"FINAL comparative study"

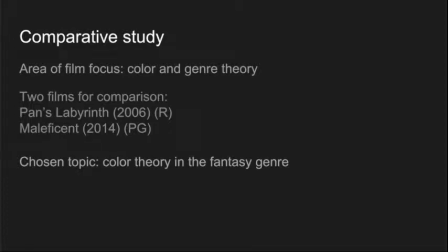For my comparative study, I will be looking at color theory in two fantasy films, Pan's Labyrinth and Maleficent, and how they compare or differ, one being rated R, the other being PG.
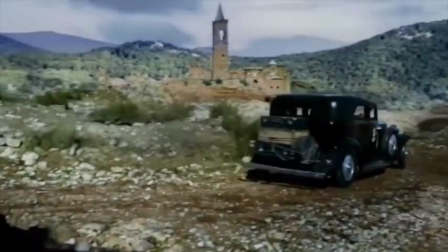My first film that I chose is Pan's Labyrinth. It's a dark fantasy that takes place during the Spanish Civil War.
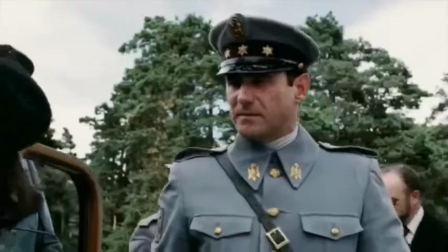Ophelia, the main character, is staying with her pregnant mother Carmen at a military camp along with Captain Vidal, Carmen's significant other.
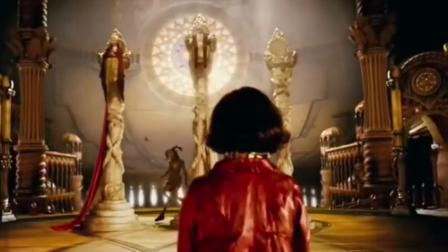Ophelia soon discovers she is meant to be the princess of the underworld, but must carry out 3 tasks to make it happen, all in the midst of her evil stepfather and the war going on.
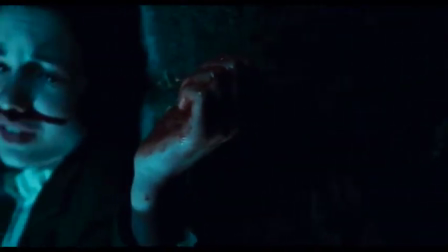In the first opening scene, Ophelia is on the ground bleeding while the scene is blue.
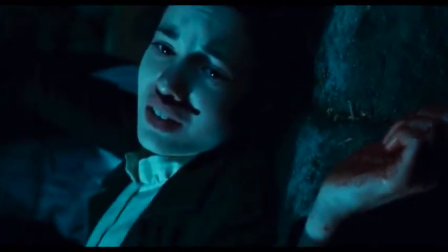Blue is a dreamlike color, and the blood on her face and hand can indicate the horrors to come in this film.
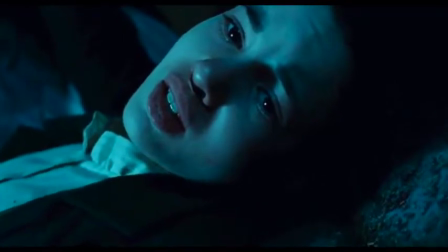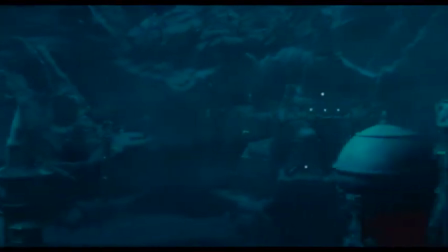The next shot is blue as well, indicating the underworld, which is a spiritual world.
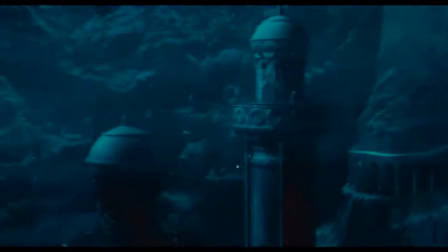Not only does blue point out that it's a spiritual world, but it also lets us know how dull the spiritual world is without Ophelia.
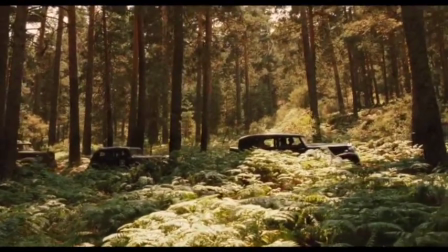Here, the beautiful nature colors are shown, but disrupted by the black cars.
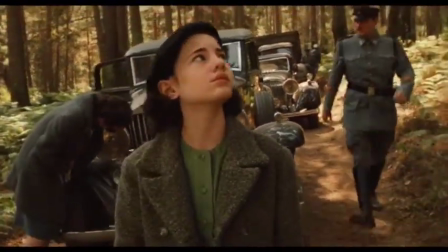The men are wearing gray uniforms, and the dull green wheelchair all shows the dullness and the depression of the war.
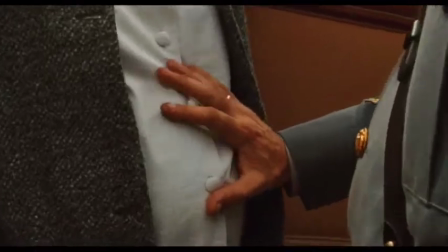Vidal provides Carmen with a dark green wheelchair, and he may seem caring for this,
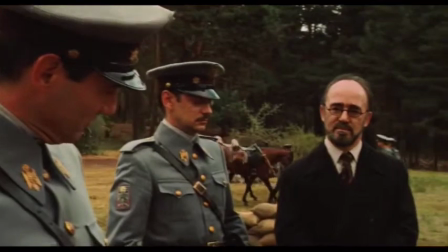but he's actually inconsiderate considering Carmen shouldn't have been traveling at all with her condition.
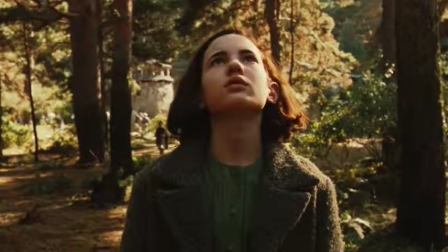The dress Ophelia wears is green, indicating she is the princess of nature.
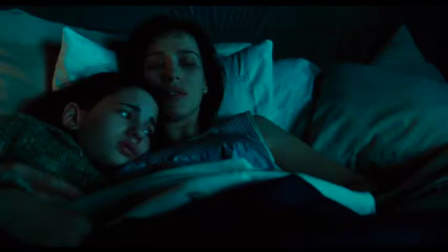The room is blue from the night sky and moonlight shining through the window,
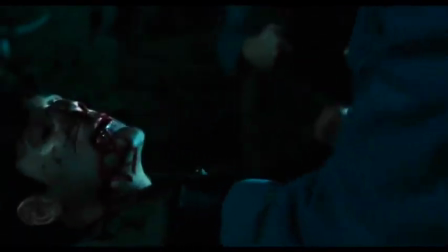and we also see this blue fantasy-like color outside where Vidal is with a captured son and father.
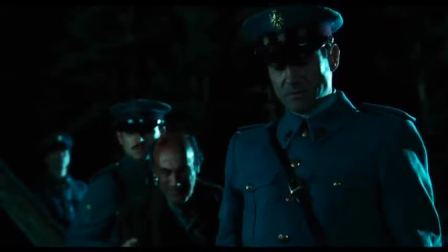Vidal beats them to death, making the blood contrast to the fantasy-like blue, showing us the violence of Vidal and the darkness of this fantasy film.
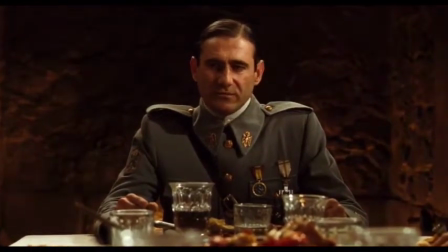In this shot, Captain Vidal is explaining to the others how they're not equal to the others and how the war is over and they won.
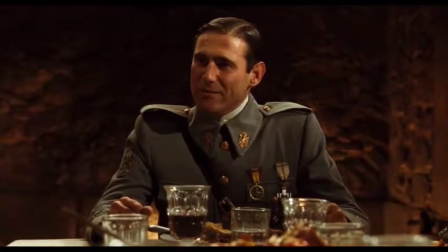Behind him, an orange color is shown, which is the fire, and this helps him appear as dominant.
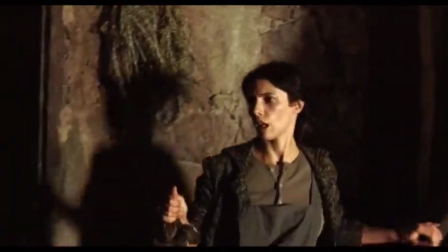Mercedes is wearing brown, and the walls in the house are brown as well, giving off a depressing tone because of the dull color.
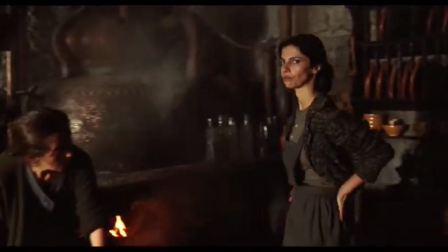This can also represent how Mercedes isn't truly happy.
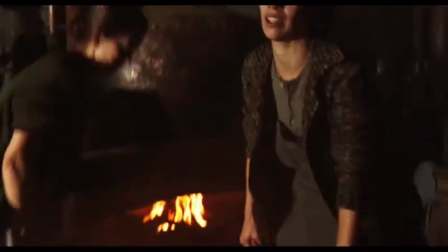After all, her brother is on the opposing side and trying to avoid being killed by Vidal, and Vidal's just not a good person.
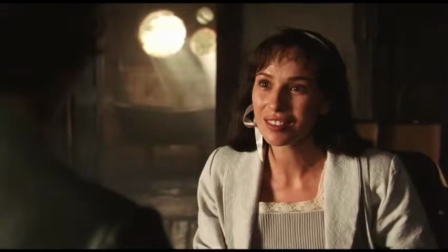Moments later, Carmen is seen in a white dress indicating her purity and cleanliness.
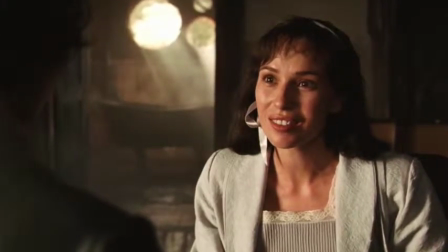White also represents safety, which will foreshadow and contrast that idea later on in this film.
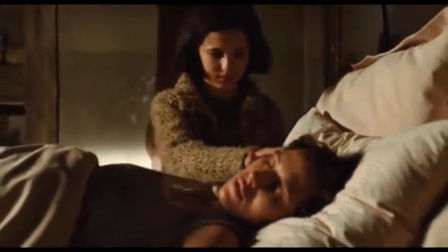Later, she gets really sick and Ophelia places a mandrake root and milk under her bed, protecting her.
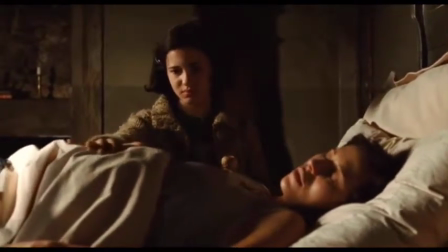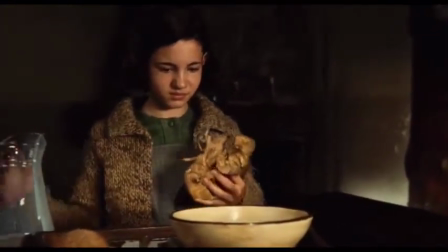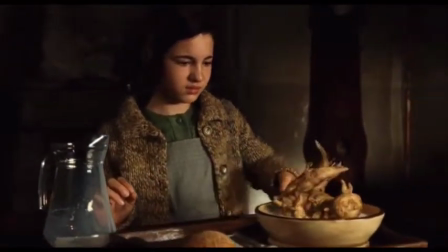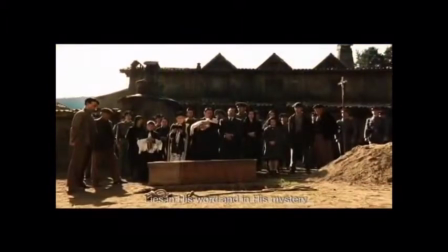After the mandrake root and the milk being destroyed, she dies after birth, contrasting what that white dress may stand for.
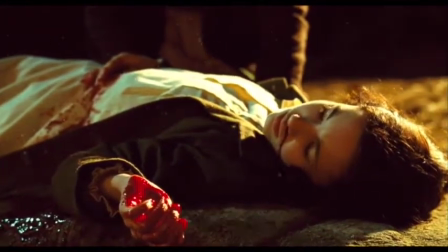The scene is typically a warm color when the scene is focused on Ophelia. This shows how she is optimistic.
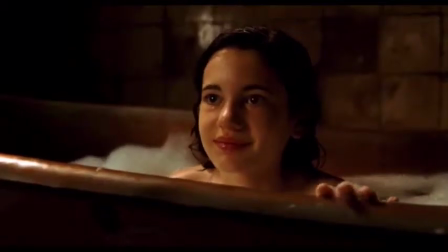She could have chosen to ignore the 3 tasks the fawn had her to complete, but she went through with them.
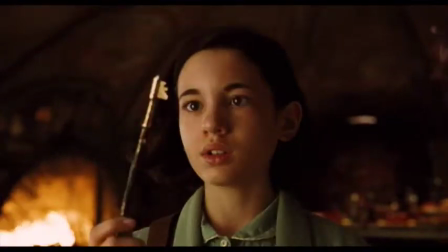She also could have chosen not to take her baby brother and run, but she wanted to do what was best for her and her brother. In this film, I noticed a difference in color between reality and fantasy.
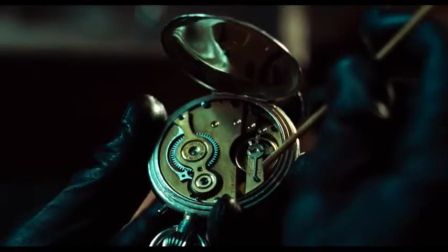In reality, the colors are dull and dark, and for the aspect of the fantasy world, the red and gold colors are more vibrant.
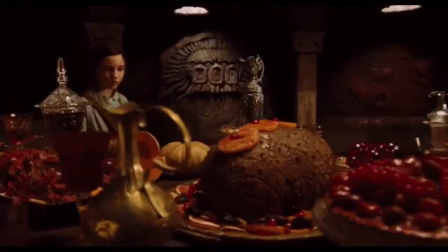We see how harsh Ophelia's reality can be compared to the underworld. The different colors in reality and fantasy are meant to have an emotional impact.
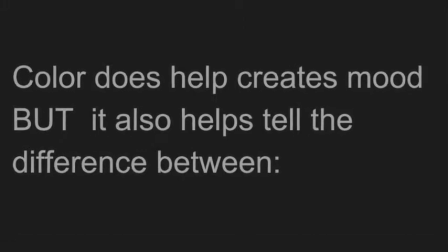Color doesn't only help create a mood or tell us about a person. It also helps us tell the difference between time periods or locations, and in Pan's Labyrinth, it helps us identify locations.
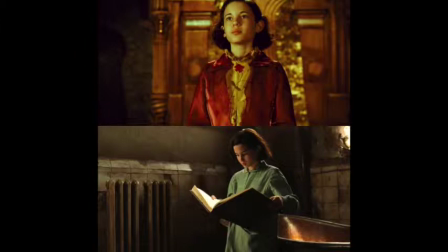As mentioned above, the colors help us know the difference between reality and the underworld.
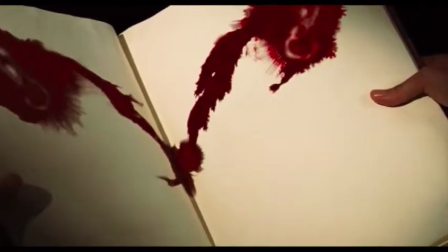Ophelia opens the book up and it begins to fill the page up with red ink on its own. Red indicates danger, and this can foreshadow danger, and it did.